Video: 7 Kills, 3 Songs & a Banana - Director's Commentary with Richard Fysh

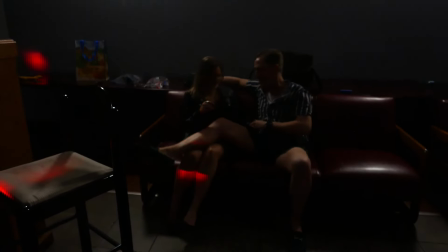2861s
i did cut that moment for a while where derrick kind of looks
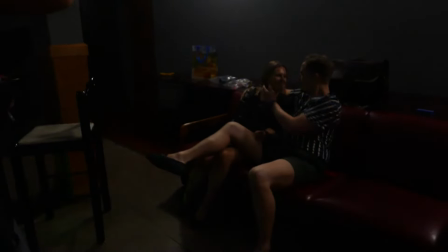2866s
after talia leaves and like stares for a little bit and is a little bit sleazy because i thought oh if i
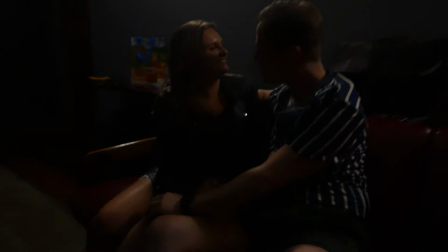2871s
have that moment then we're not going to care so much when derrick dies but then the last time I
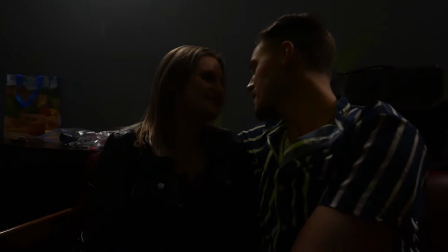2875s
watched this in Doncaster with an audience, I kind of thought, you know what,
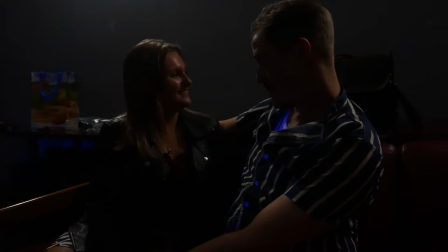2883s
that moment is completely in keeping with what we've seen of his character so far, and it doesn't mean that we like him less,
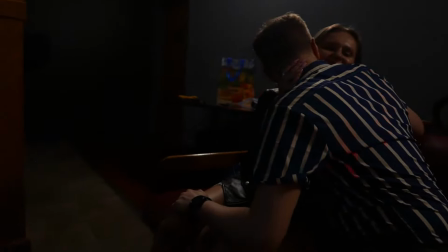2890s
or we care less, because he's this kind of like, bro, or you know, he's just kind of like, yeah, let's go and get some ladies.
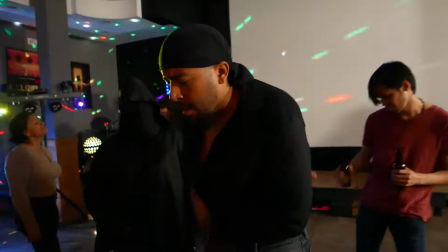2899s
I love this. I wish I had a meatier sound effect, but I have what I have.
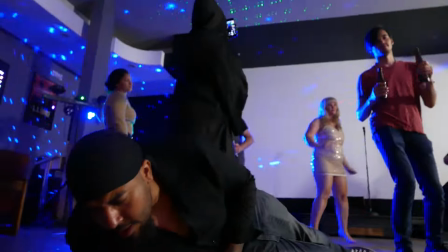2907s
if you're paying attention to this scene you can totally tell who the killer is um
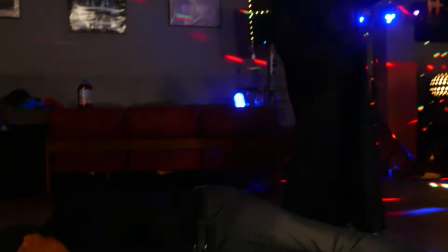2912s
the hair comes out and there's jumping around but it i don't i don't know how much it matters the selfie over the body was one of my key ideas behind
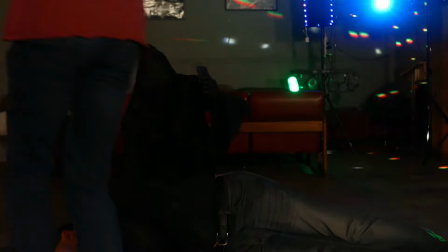2921s
this like overuse of phones so initially right
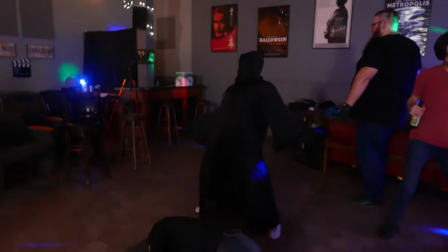2925s
at the start when we have the girl on the bench um not noticing the killing because she's on her phone and then And again,
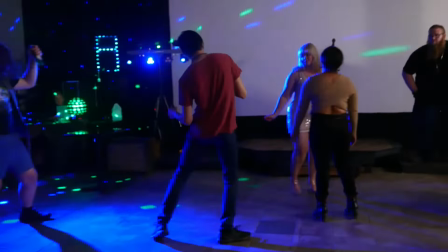2931s
we've got the killer who's just taking selfies of the body.
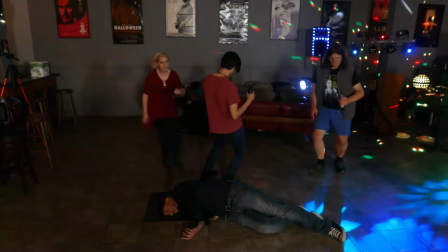2935s
That was the whole reason we are in this club is to get that selfie over the body in a crowded room.
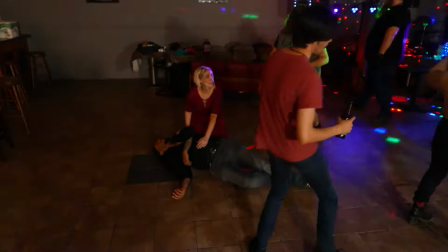2941s
You can see all kinds of bits of... There's a tripod and some other equipment in the background.
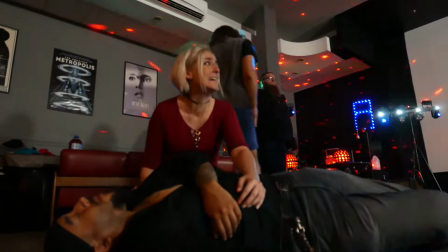2948s
It's inevitable.
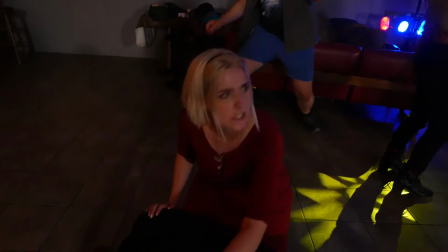2949s
I mean, I guess this is a B-movie and I hadn't really realized that it's a B-movie.
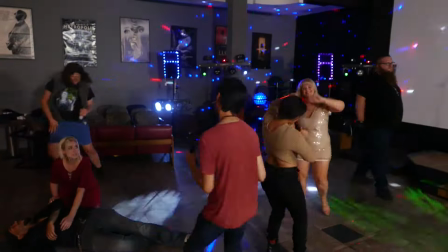2958s
But I hope that it's a somewhat intelligent B-movie parody.
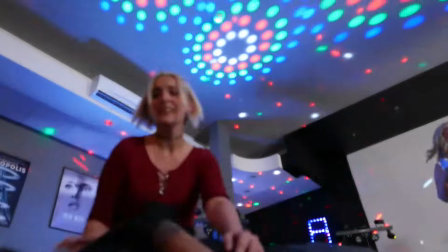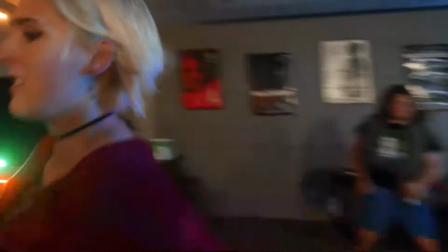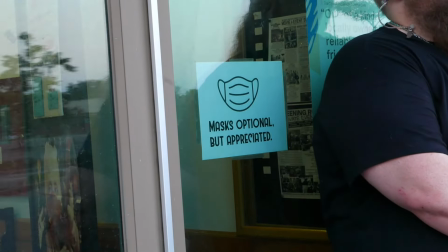2972s
It was, a lot of the time, it was chipping away at stone. Alright, I've got to say, Sam Kuliana filmed part of the club scene.
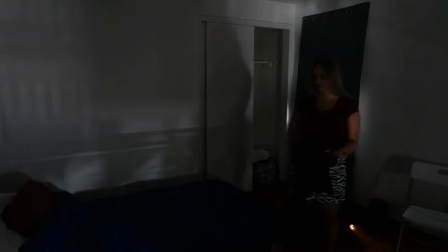2979s
I kept meaning to say that, and now we're out of the club scene. He's great. A lot of the stuff that we used was his footage and not mine.
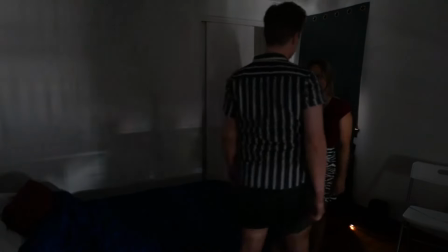2985s
So I can't claim that I filmed all of that. And here we are with the greatest lovemaking scene.
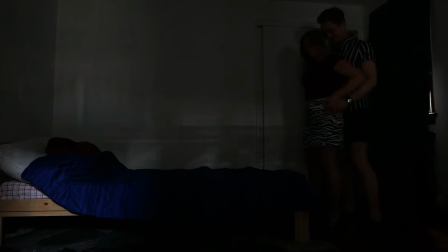2994s
I was going to say of all time. No, I really like what I've done here.
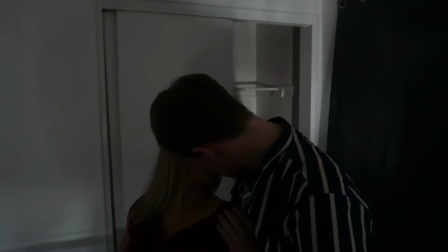2998s
It was described in the script as a mix between the
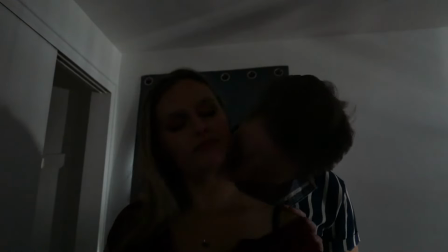3006s
kind of pop imagery of the Velocipastor sex scene.
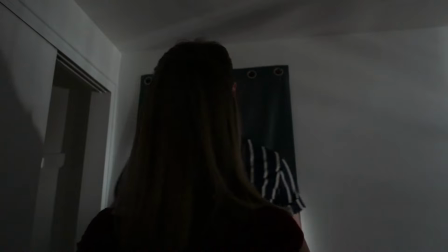3013s
If you haven't seen that, go and watch the sex scene from Velocipastor on YouTube. It is wonderful.
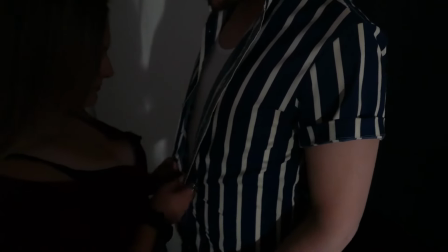3019s
The film is shit. They're living off a title. But the sex scene is something else.
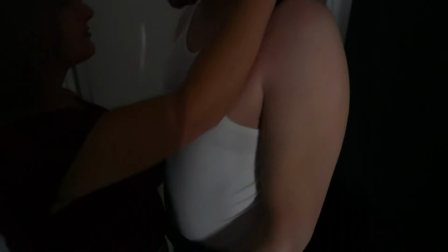3025s
It's worth the film existence. alone and i also wanted a
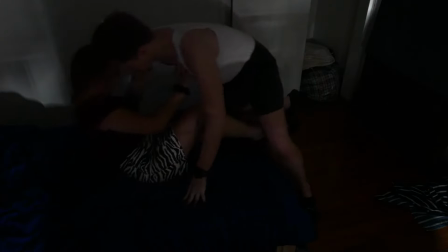3030s
little bit and so in my script i describe this as kind of mix between that kind of pop-up brilliance of philosophy
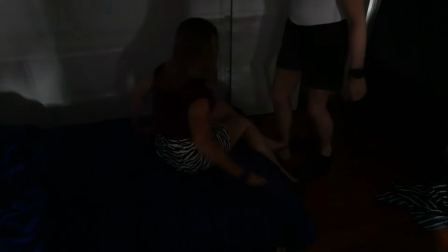3035s
pasta with the um earnest lovemaking of meet joe black
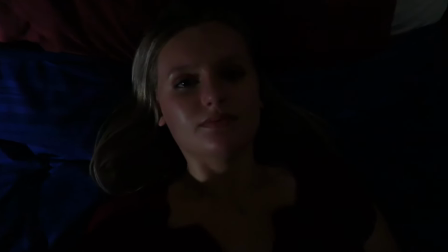3040s
which um both of those are movie sex scenes that have
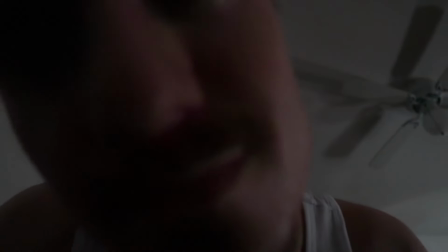3045s
no nudity and i'm not against nudity i just
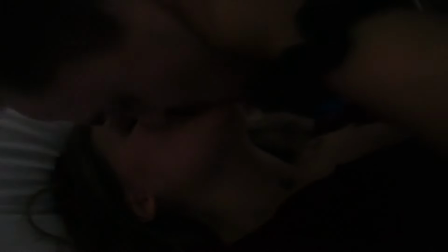3051s
don't want to put it in there for the sake of it being there if there'd been a reason i'd have used it but i
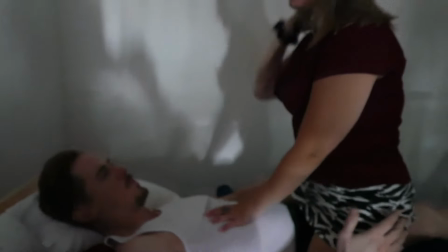3058s
can get my point across and have all my fun without having to have nudity um i actually had an intimacy
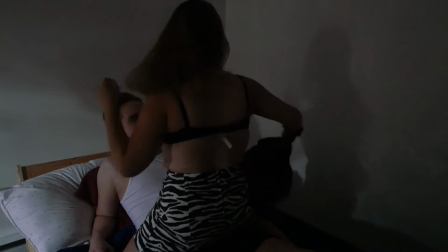3065s
coordinator sean who was quite keen to go you know you can push this further if you want you can you can get some more flesh
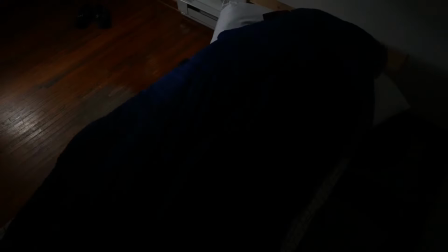3071s
um maybe not quite like that sean if you're listening but it did feel like i was kind of going no no no i can have this kind of
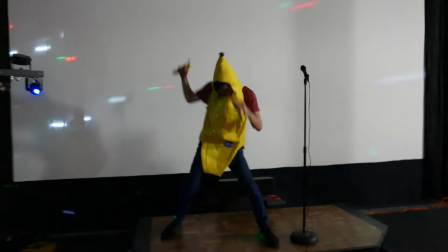3078s
nice little conservative love making scene as i watch bananas um
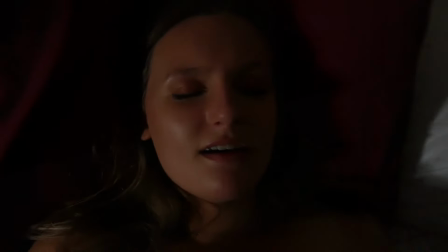3089s
Harold absolutely amazing he still hasn't seen this yet um the dancing banana is
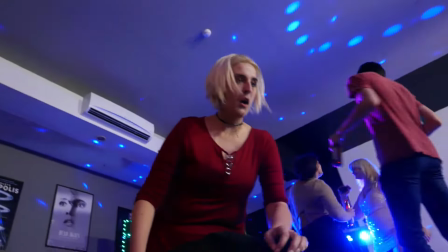3099s
there should be an Oscar for that there's the Petit Maud um
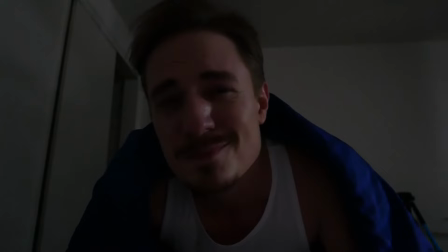3108s
Talia over the dead body with the orgasm yeah and then the coffee You know,
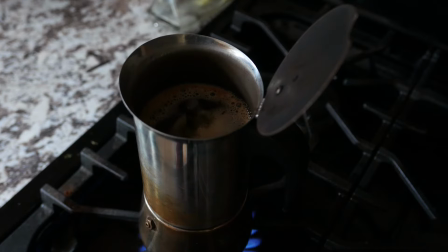3116s
that's, that's, is it too late to still kind of see the parallels between the coffee boiling over and something else?
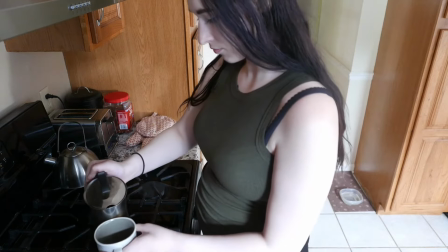3123s
I don't know.
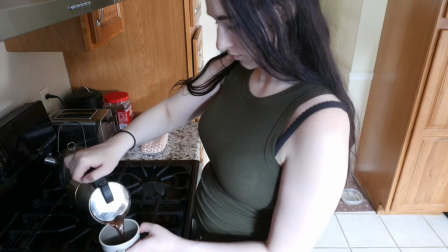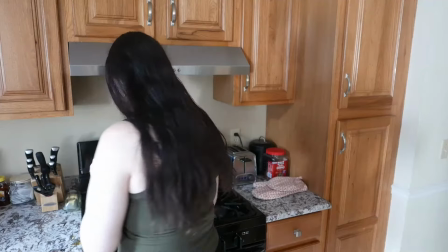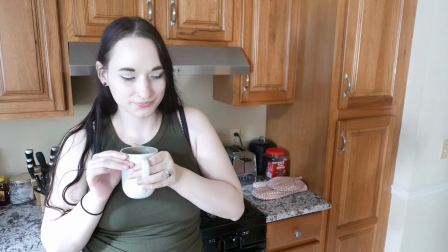3138s
And this is Lloyd Lothrop's house, who is another filmmaker, um,
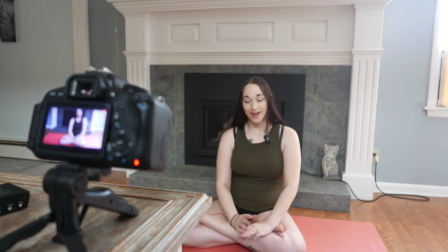3144s
who let me film at his house. Because I needed Amber to have a really nice house, because she's got a lot of money that we don't know where it comes from.
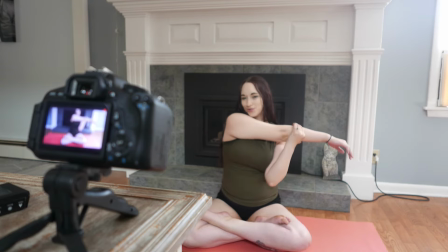3159s
you'll notice that this scene is also out of focus that's because the one take ahead that was in focus was a fluffed take so I had to choose between good
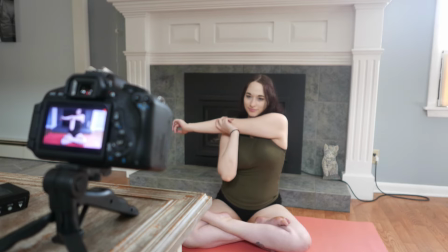3169s
performance everything where it needs to be and slightly
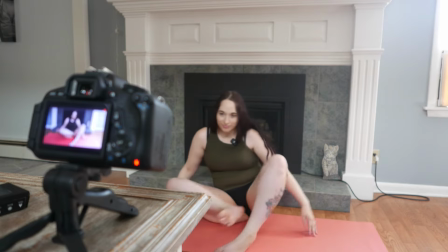3176s
enough so you see the corner of that table is in perfect focus and that
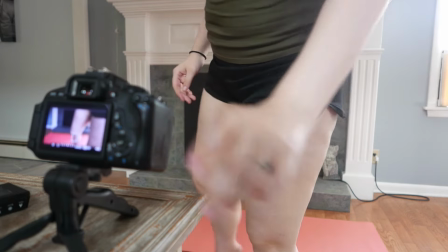3180s
is because I cocked it up hopefully it doesn't ruin your enjoyment too much.
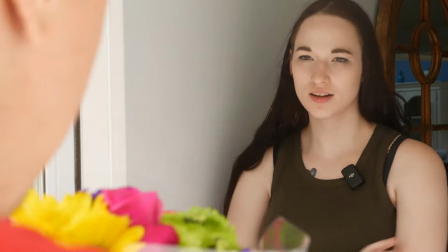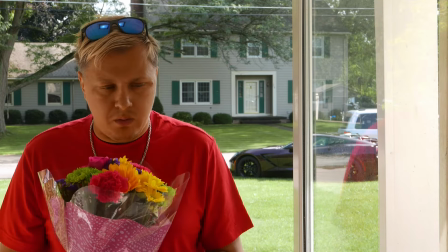3194s
Now the sound on this doorstep has this kind of awkward silence where we just hear their voices and that is deliberate.
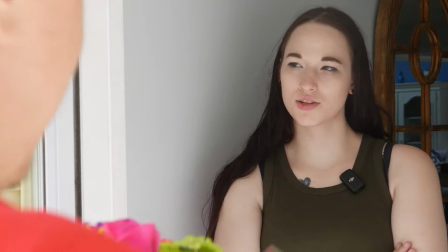3203s
I had lots of options here. I had two kind of stereo microphones recording everything,
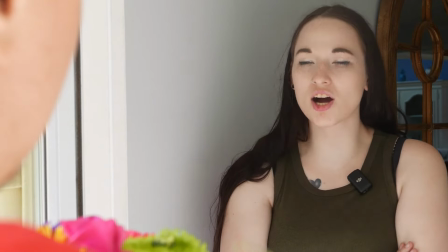3212s
all of the ambient noise, all of the conversation and I could have just used those but instead I use these laughs.
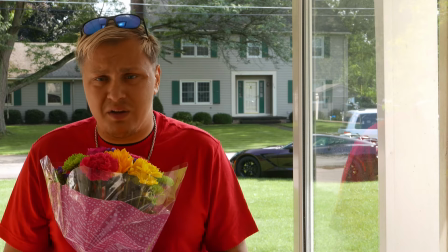3218s
There's obviously the one that you can see that she's wearing the voice recorder and then Brandon has a kind of more traditional lav underneath his t-shirt and so
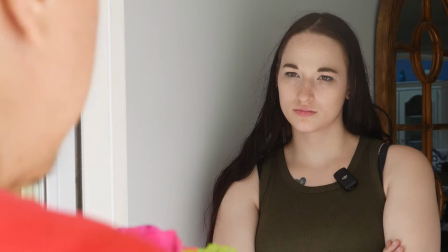3227s
I had the dialogue covered and I did try kind of mixing the ambient
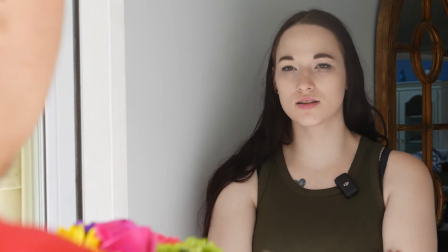3232s
sound or just using the kind of wild track that recorded
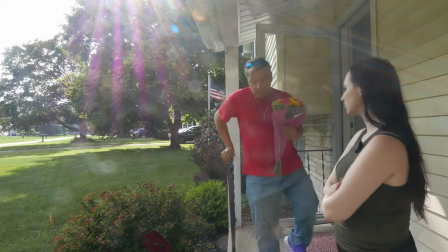3237s
everything then I had using the lavs with a little bit of replacement sound for the outdoor noise and but But what I found is just
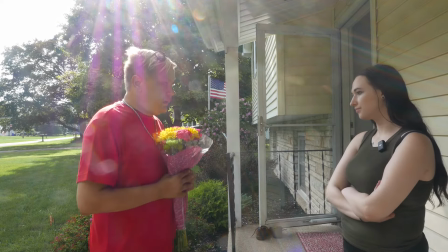3246s
using the laughs made this entire conversation so much more awkward in a perfect way.
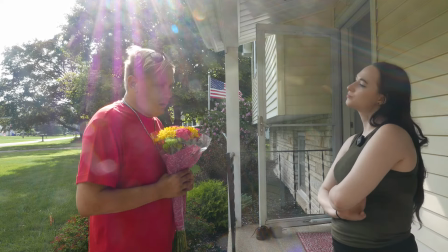3254s
So this is the whole thing I was saying about it. So I wrote the movie and then the actors kind of rewrote the movie in a way by putting their own spin on certain things.
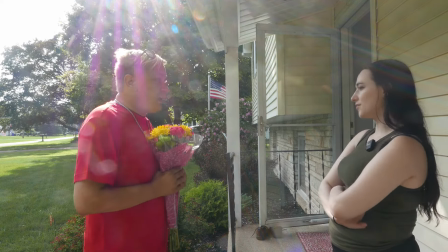3263s
At times kind of unexpected, but I liked what they were doing.
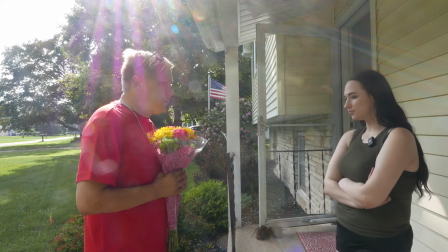3270s
So I just went with it. And then other times it's just kind of because the way I'd written it felt a little bit unnatural coming out of the actor that I had in front of me.
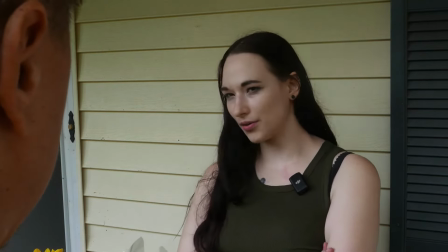3278s
So we kind of found a compromise. You're always remolding the shape of the piece.
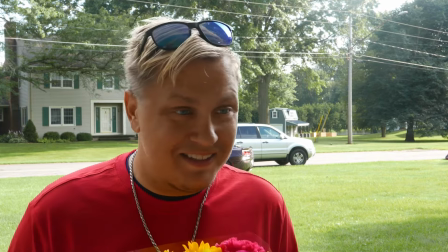3287s
But the edit, sometimes I had to just cope with what I had because I maybe hadn't recorded the perfect version like the out of focus scene we just saw.
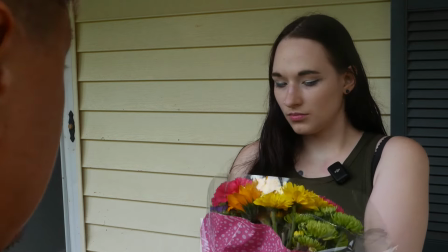3295s
But this I had a lot of choice. and so it was fun to kind of mold my favorite bits kind of like a greatest hits album
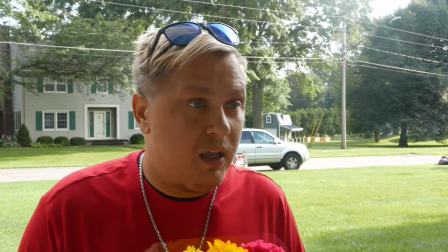3306s
where I have long takes of certain scenes I have used them because the editing software
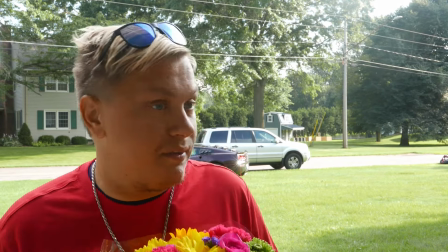3311s
I was initially using added pops which limited my ability to cut
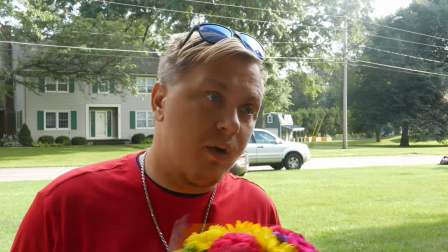3316s
in and out that particularly affects the therapist
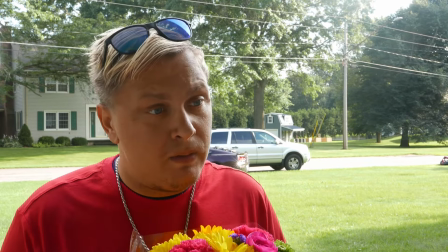3321s
scene the first one and the initial scene between talia
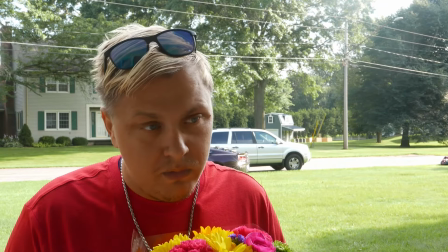3326s
and amber in the house because i edited the film in order because i didn't edit a
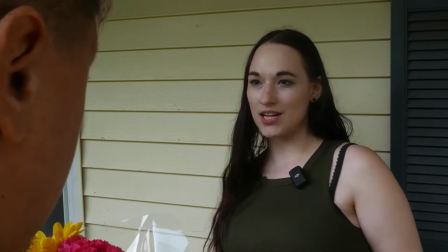3331s
thing until i had filmed everything